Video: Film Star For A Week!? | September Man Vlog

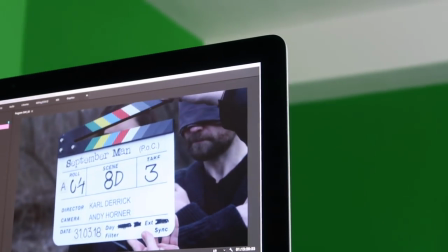[4:10]
Look how you look on the film. Beautiful looking. It's a shame you're such a dog in real life, isn't it?
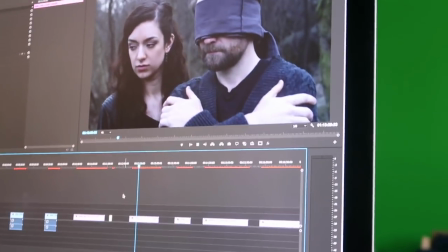[4:16]
Did I say that all night? I'm so sorry. I didn't know I was going to say that. So some of the highlights. I really enjoyed watching how a set is dressed.
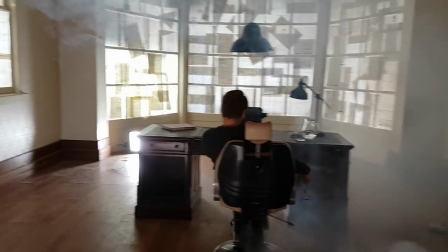[4:27]
Every time we were shooting some scene that was indoors, they would use a smoke machine to make the room look like really smoky.
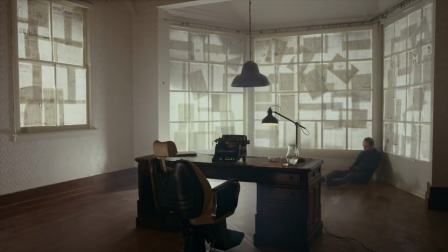[4:34]
And on camera that doesn't even show up as much, but it's just to make the atmosphere look less dry. that was really interesting and then also so
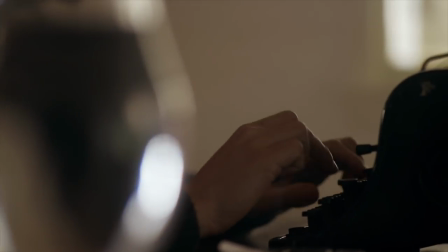[4:42]
they needed Mike Jonathan's character to be a smoker but he doesn't smoke so they would bring someone in from the crew to keep the cigarette lit in between takes which was really interesting another really cool and weird thing was my character Faye there's this scene where she's dancing
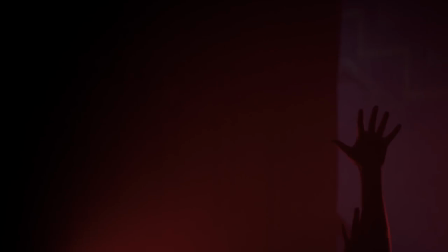[4:58]
naked in front of a large furnace and they wanted it to look like I was really sweaty so they sprayed me down with water but it It was actually really cold in that room where we were shooting. So in the footage you can see clouds of condensation coming from my mouth whenever I breathe out. But they still managed to make it look like it's really hot in there. So lighting can really do a lot, guys. I mean, I was freezing.
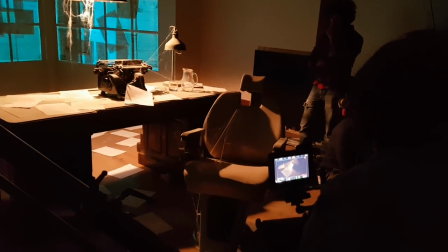[5:23]
Something else that was really fascinating to me was seeing what the camera is filming, and then what is happening around that.
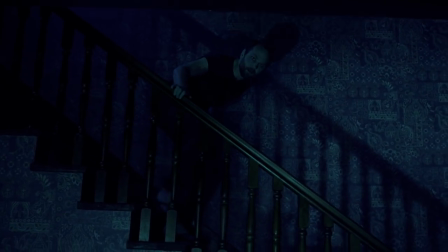[5:30]
For example, this shot of Mike coming down the stairs. I mean the lengths they had to go to to get those water ripples on the walls
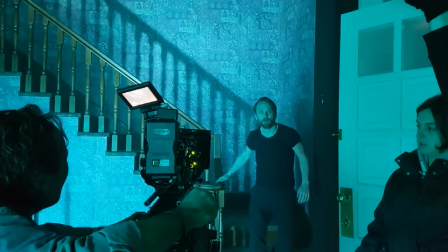[5:39]
They had to smash a mirror and then they took the shards and put them in plastic crates And then they aimed the lights at the crates Which were filled with water and then the reflection of that would bounce off in the walls So every time we went for a take they would have one or two people splashing the water about in those crates Anyway, the best part is that the proof of concept is now done It has been edited and graded and whatnot So you can watch the final product by clicking the link in the description. Please do. I mean, it's it's gorgeous I'm very proud to have been a part of this There were so many talented people working on it It was so much fun to make too and if it gets enough attention and you know funding then it may actually be made into a full movie so Please watch it and let me know what you think about it. I mean here or on Vimeo. I'm really curious to hear what you guys think of it and what your opinion is. Please get in touch after watching. I mean, even if you have questions, maybe if there's a lot of fun questions that I might do like a Q&A or something. So thank you so much for all your support and you will hear from me very soon.